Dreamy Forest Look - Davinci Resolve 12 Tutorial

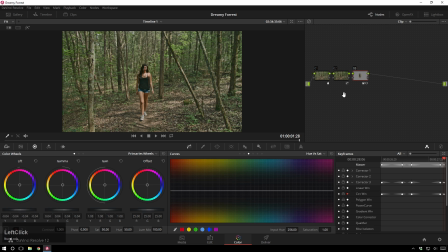Now we're going to hop back over here, and I'm going to hit Alt-P to create new parallel note and now we will add a big old fat nasty vignette to this and this is sort of the
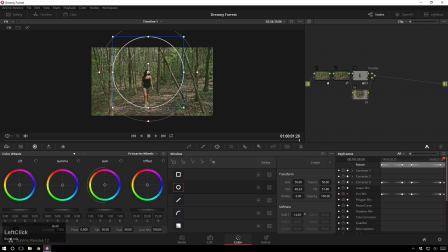the key to these four scenes it's just these gigantic absurdly soft vignettes so there's that gonna invert the mask shift 8 so you can see what you're doing so invert just over here this is how it is before after
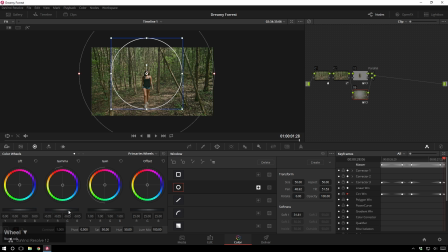bring the gamma down and we're gonna go pretty hardcore with this just because it is so soft so soft just gigantic all right and now on this one i'm also going to bring the saturation up just a bit because
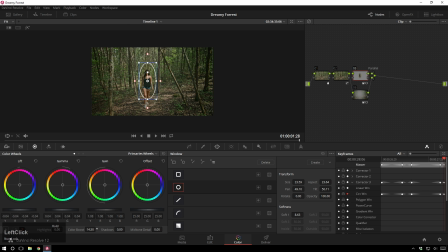why the heck not and by saturation i mean color boost because you know why not do something a little bit different really make those skin tones pop
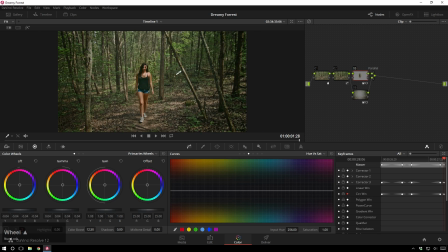so now we can see we've already done a lot i think that's looking pretty cool uh i think that'd be totally fine for any normal thing. We've come a long way from that up until this. So now you can sort of see what you're supposed to see in this scene, which is nice.
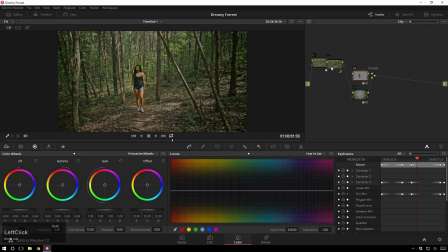So that's fine. Now let's go and get a little bit crazier because I haven't made a tutorial for a while and I feel like adding a bunch of nodes. So after this parallel node, you have to add an obligatory serial node just because you can't add another node right after a parallel node. Then I will hit Alt-L to add a layer node and connect this one
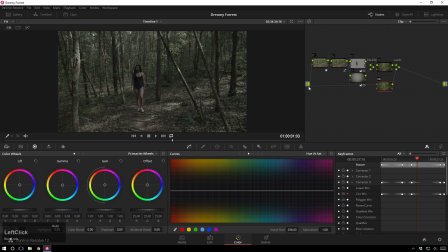right back up to the beginning. Now, you could probably do this just straight from here, totally fine, but I don't want to do it that way. So Shift-H to only see this. We're going to go into our curves, and you'll see what I'm doing here in just a second.
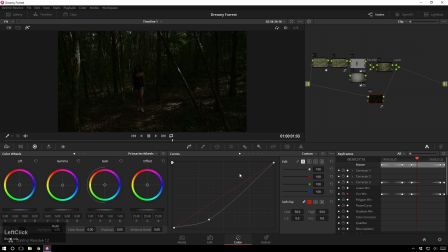I'm going to crunch this guy down super hard, make it so we pretty much just have highlights happening. And because highlights in the forest are pretty ridiculous, like you can see, it helps to sort of soften those out. And so since I didn't have a Pro Mist filter with me, we're going to make one in post. So now that that's all crunchy,
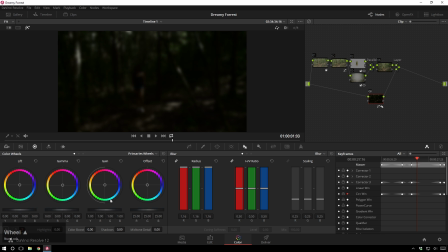we'll go over to our Blur and Sharpen tab and just blur the bejeezies out of this and go back to our curves and adjust it even more. So we're really getting what we want. And now we have these nice blurry highlights. And how are we going to add these back in?
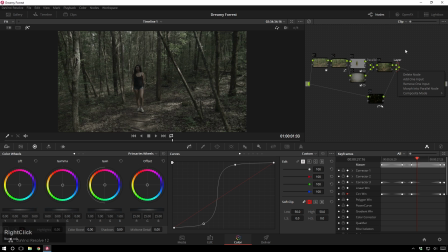Well, that's where we have the layer node. Right click, go to screen shift h turn off highlight and now i can see before and after look at
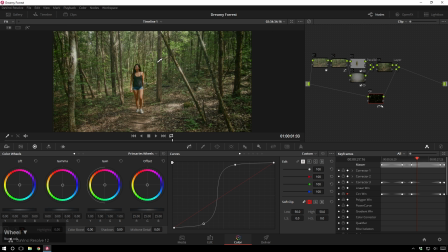that so if you notice these highlights in the trees and stuff they're just sort of nice and and glowy and dreamy looking that's a look that i really like doing a lot it's super simple it helps make your stuff look a little bit more
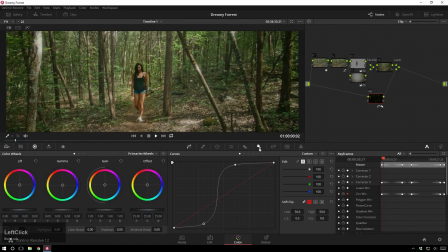interesting and you can of course dial this back just like with any node if you want. Let's do it like that. So that's fine.
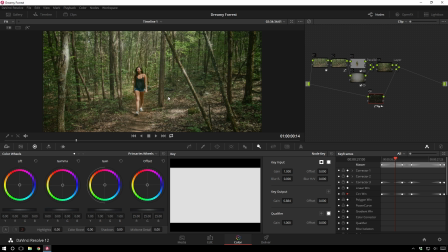And now since we're having a good time, you can totally leave it like this, or you could keep going, which is what I normally do. I have a lot of video RAM. I can put as many nodes as I want in here. So I'll create a new node.
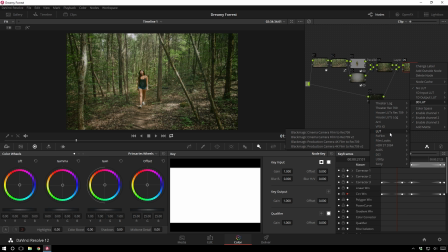I will go and add a LUT. This is a two-strip LUT. I've made many tutorials on this, and I'm using one from the LUT pack. But if you want to learn how to make one your own, you know, more power to you. I've got this stuff out there. This is basically a two-strip with some extra contrast and saturation. So just add that in.
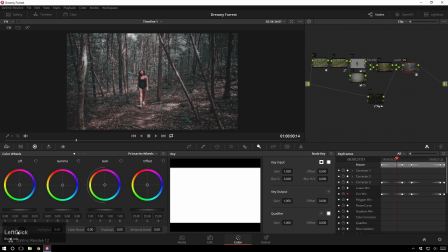Cool. And I'm going to contrast it back up some because it's a little bit flat-y. I'm going to use a normal contrast control and really get it. So that's looking fine. I'm going to reduce the output of that by a good little bit.
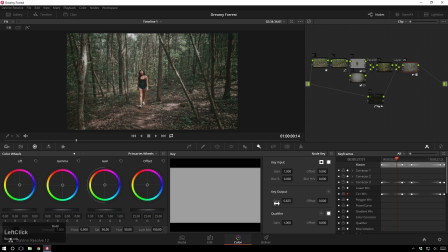That just sort of evens out our color and makes it look what I think is a little bit more filmy looking.
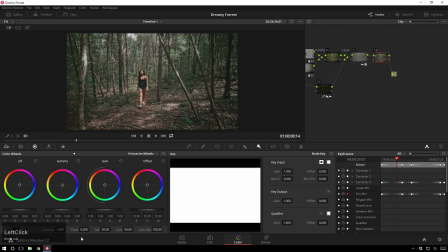Then I'm going to hit Alt-S and I'm going to crunch it back up with some contrast and move the pivot around and then do a quick little one of those guys.
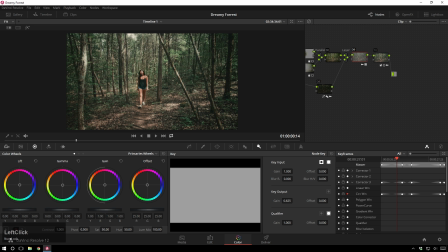And look at that. Reduce the output there. Reduce R2 strip even more.
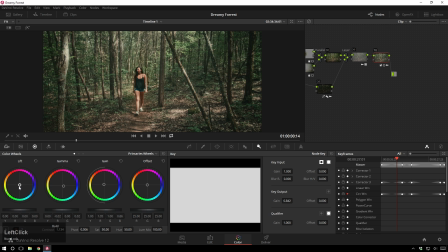And I'll reduce this guy a little bit of green to the shadows because you're in a forest. So normally whenever you're outdoors, you add blue to the shadows to make it look more correct. But in a forest, your shadows are going to be a little bit green. So there's that.